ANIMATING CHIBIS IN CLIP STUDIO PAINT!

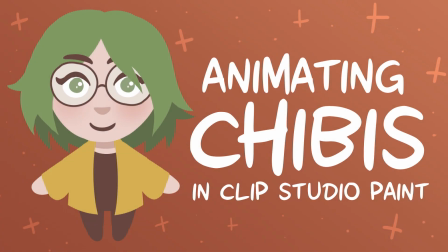0:01 Hello! Today we will look at how to draw little chibis and then animate them in simple cute ways, all done in Clip Studio Paint. We will be using tween animation, but later also combine it with some frame-by-frame animation. Finally, I will show you how to incorporate the animation into a software like Streamlabs.
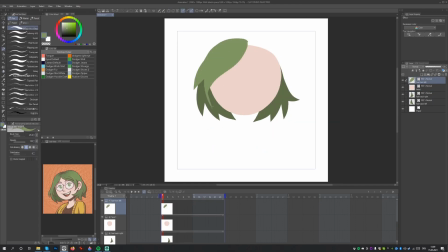0:22 Let's get started by actually drawing the chibi. For this example, I decided to work with lineless artwork.
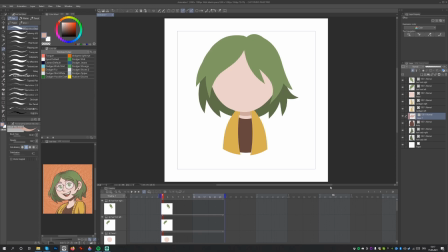0:27 This simple way of rendering a character fits the equally simple and cute chibi look that we want, and it also comes with another huge benefit. With no line art to think about, it's a lot easier to animate things and not have to worry about lines matching up perfectly.
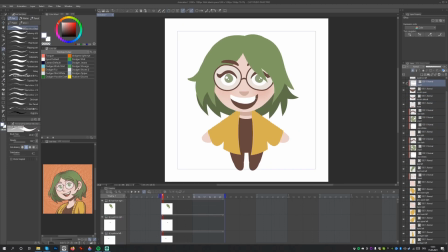0:43 When creating an illustration for the kind of animation we want to make, we need to keep a few things in mind.
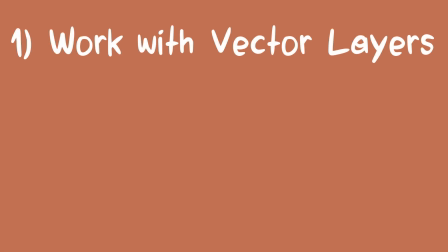0:50 Work with vector layers.
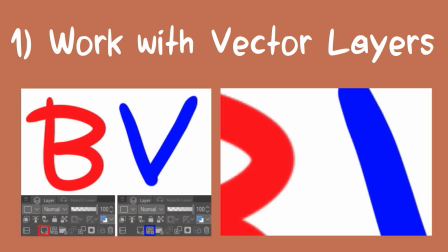0:52 This helps retain better image quality when transforming artwork, compared to using bitmap or raster layers.
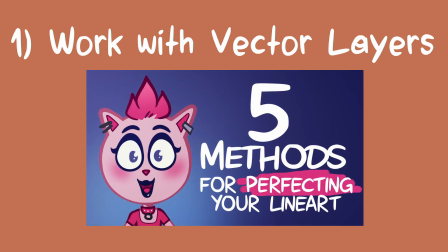0:59 For more info about vector layers, check out my other tutorial.
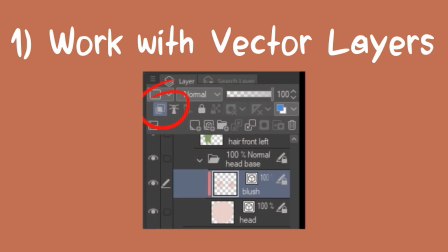1:04 Keep in mind that we will not be able to lock a layer's transparency to recolor parts of your drawing. However, you can still clip a layer to a layer below to achieve a similar effect.
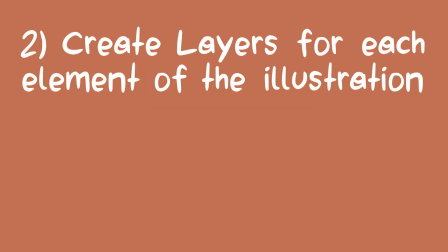1:16 Create layers for each element of the illustration.
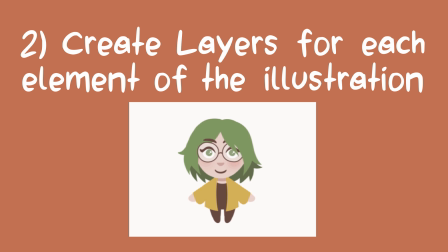1:20 For tween animations to look fluid and alive, we need to ensure that we have control over a sufficient amount of elements of the illustration. Each layer will be able to be animated on its own, and so it makes sense to split up the character into a lot of parts.
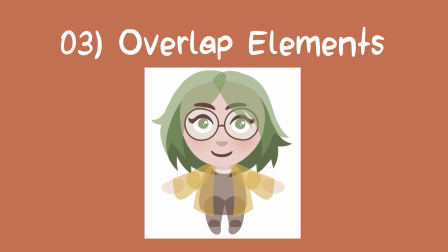1:38 Overlap elements. Make sure to set up elements in a way that there will still be detail even if other elements overlap them. This way, when you move the elements, they will look as though they are connected.
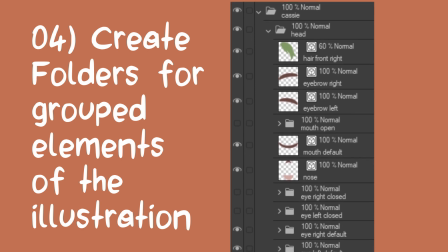1:51 Create folders for grouped elements of the illustration. This means that we will group together elements that belong together.
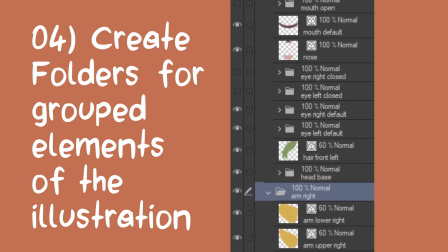1:59 For example, the folder left arm contains upper left arm, lower left arm, and hand.
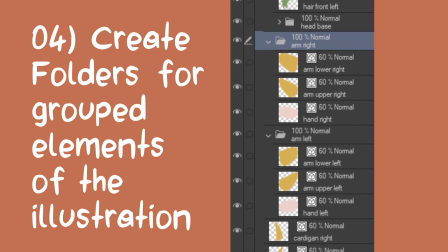2:05 This later will allow us to animate the entire arm at once, rather than always having to animate each individual part. It's a huge time saver. Once we have the drawing done, let's start preparing the animation.
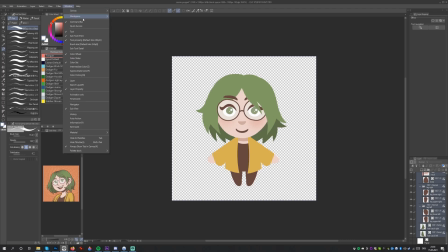2:21 Switch to an animation-focused workspace. To find out more about workspaces in Clip Studio Paint, check out my other tutorial. Alternatively, simply start by going to Window and select Timeline. Now press the New Timeline button.
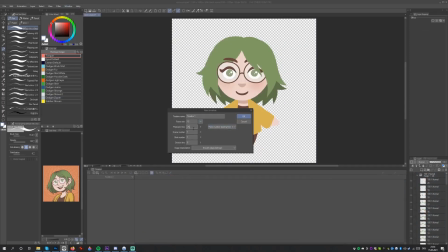2:37 Let's pick a frame rate of 12 and a playback time of 24. This means that we will have 12 frames per second, giving us a 2-second animation with the 24 frames of playback. If you want to have animations with more frames, you will need to purchase the EX version of Clip Studio Paint.
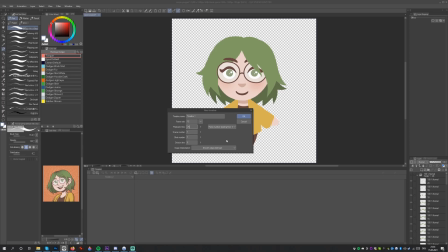2:56 However, for the simple animation loops we want to create, the 24 frames available in Clip Studio Paint Pro will be sufficient.
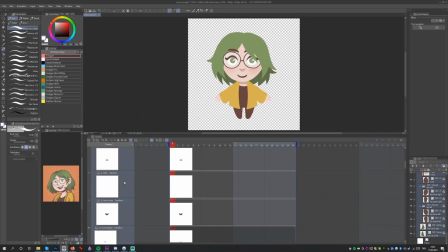3:05 Since we have a lot of layers, we may want to simplify the animation timeline by disabling the thumbnails. We can do so by opening the menu, clicking Thumbnail Size, and selecting None.
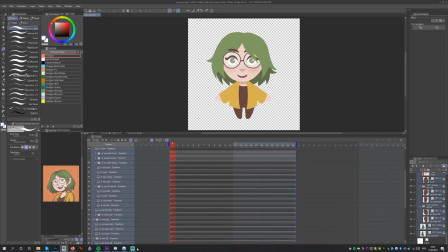3:18 Now, let's prepare our illustration elements for the animation process. Step 1.
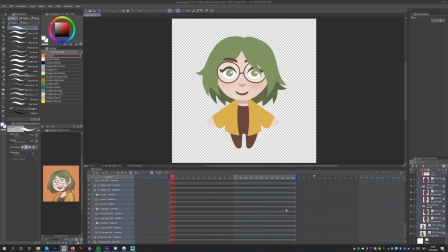3:24 Select all the layers and folders and click the Enable Keyframes on this layer button.
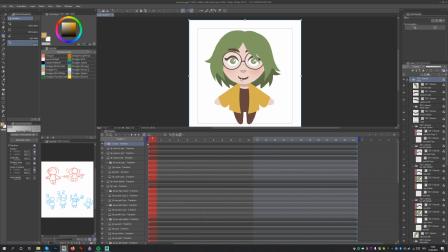3:32 Step 2. Select each layer and folder with the Object tool and adjust the center of rotation. This is the little cross that shows up in the middle of the canvas. Move it to each joint of your illustration, where one element overlaps with another.
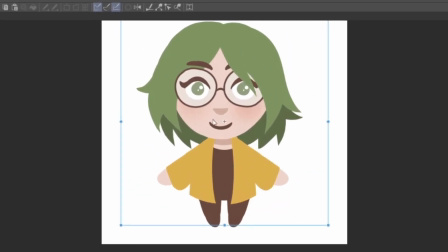3:48 So for example, for the hand layer, move it to the wrist. For the lower arm layer, move it to the elbow. For the upper arm layer, move it to the shoulder. These are the very first steps we need to take to get started with our animation. Once you are done, it's always a good idea to save the file.
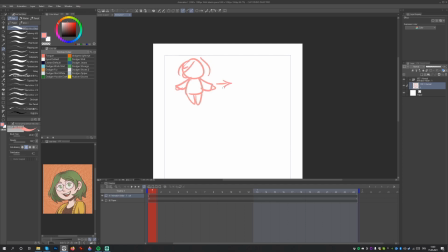4:09 Before we actually start animating, let's briefly think about what we want the animation to look like.
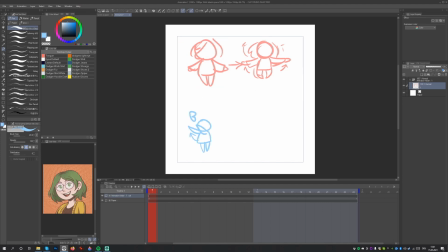4:14 I sketched out two different animations here, a simple idle animation and a be right back animation to use when the stream is paused.
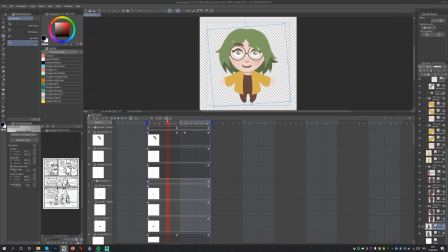4:22 Since we already know that we want to make two animations, let's duplicate the current timeline where we've already set up the centers of rotation. Go to the menu, select Timeline, and then Manage Timeline. Here you can duplicate the current timeline.
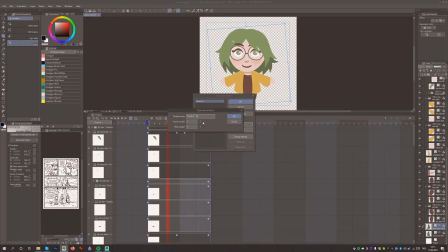4:39 But now, let's actually animate.
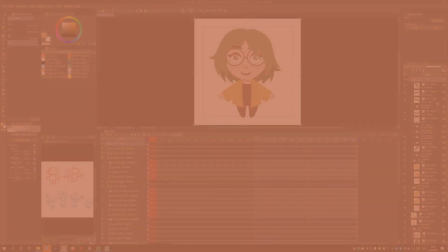4:42 When you were adjusting the center of rotation for each layer, you might have noticed that it created little diamond shapes in the timeline.
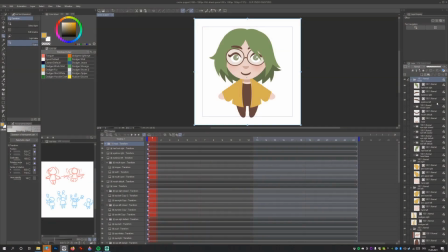4:49 This means that you created a keyframe. To create our animation, we will need to create more keyframes. Let's move to the middle of our timeline, frame 12. Now let's rearrange the individual parts of the character to look like our sketch.
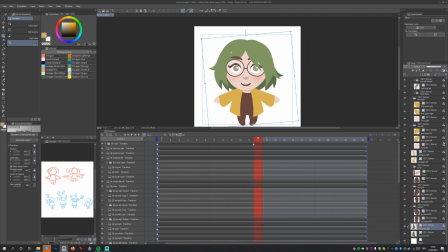5:03 We can do this by moving them, rotating them, and resizing them. The differences may look subtle when laid out next to one another, but for an idle animation,
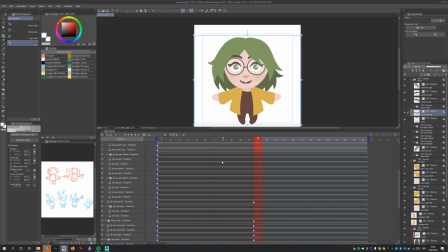5:13 we don't actually want something flashy and crazy, so don't be afraid to make subtle changes. In motion, it's still going to be noticeable.
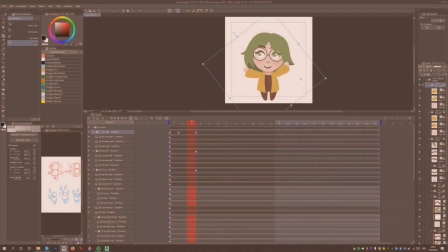5:21 We can even deselect Keep Aspect Ratio in the Tool Property window and now squash or stretch elements.
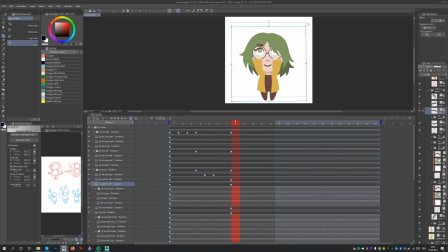5:29 However, I would recommend not to try and combine this with also rotating elements. In my experience, this has always led to a bug where the element would reposition itself. I cannot say whether this is a global issue or only present on my computer.
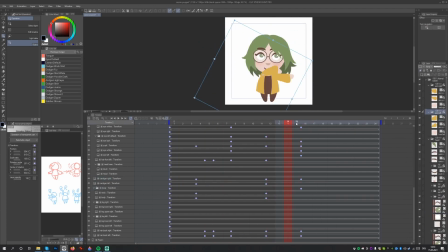5:47 We can test out the animation already, and we'll see that Clip Studio Paint automatically creates all the frames in between these keyframes.
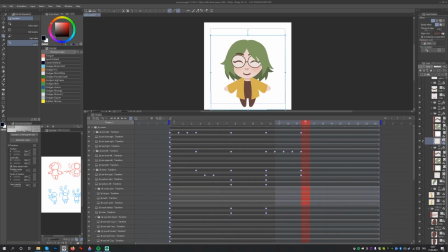5:54 You may want to make additional keyframes to create more steps in the animation, especially in the case of the Be Right Back animation.
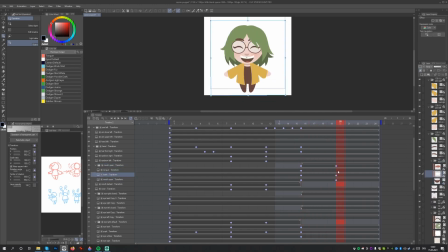6:03 Finally, since we want the animation to loop, let's make sure the animation ends how it began.
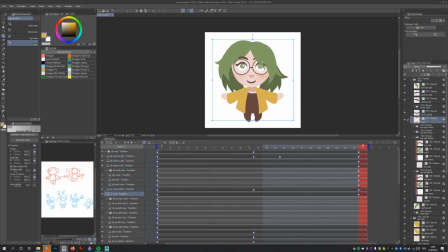6:08 If we right-click on the diamond of the first keyframe, we can copy it. Now, we can right-click on the last frame and paste it. This way, the same transformations are applied as in that first frame. Animation is a trial and error process.
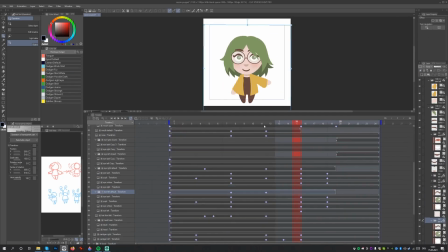6:24 Keep testing the animation, keep adjusting the positions of elements, keep adjusting the timing of motions, keep trying new things. It may take you a while until you get to a place where you're happy with the animation.
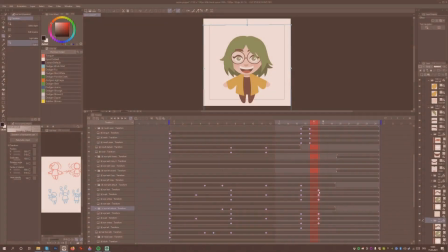6:39 Let's switch over to our Be Right Back animation. I've already set up the animation of the character.
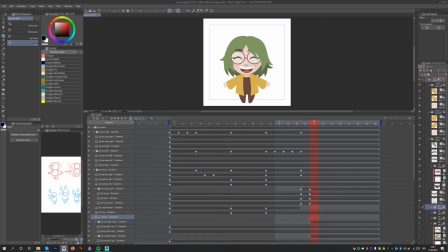6:45 To add the Be Right Back letters above the character, let's create a new animation folder. Next, select the first frame where the letters need to show up and click New Animation Cell. Simply draw in the letter, then select the next frame and draw the letter again.
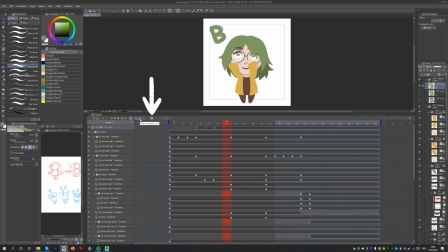7:01 You can press Enable Onion Skin to see the previous frame highlighted. This way, you can just trace over the letter. By redrawing the same letter again and again, we create a cute wobble effect. Keep going until you've completed this for the entirety of the animation.
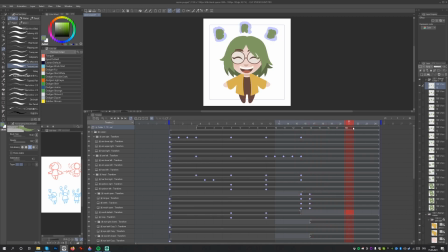7:19 At the end, I decided to let the letter shrink and then pop to disappear.
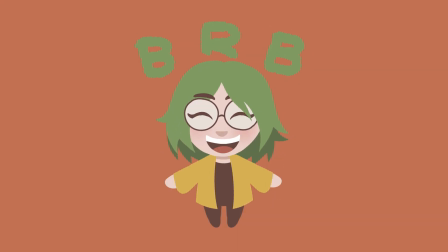7:24 This helps make the loop feel more natural than just having the letters disappear without any particular effect. Now that we are done, we will want to export our animations. You may want to export them as a GIF if you plan on using them on social media or elsewhere.
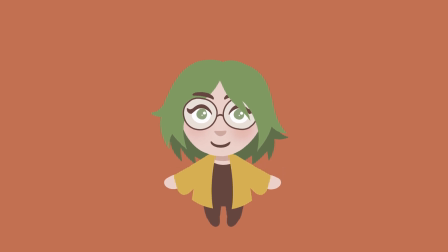7:42 However, since we want to use the Chibis as part of a stream overlay, we need to select the Export Animation Movie option.
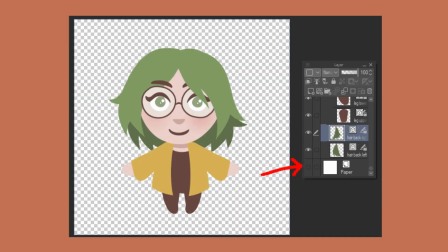7:49 But before we do so, make sure to deactivate our paper background layer. This way, we can export the animation as a transparent file to overlay over elements in Streamlabs.
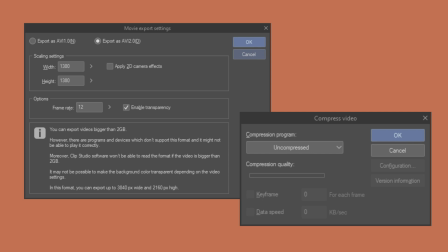8:02 These are the settings I use for the export. If you use a different frame rate for your animation, make sure to enter that here. It will not default to the one you used when setting up your timeline.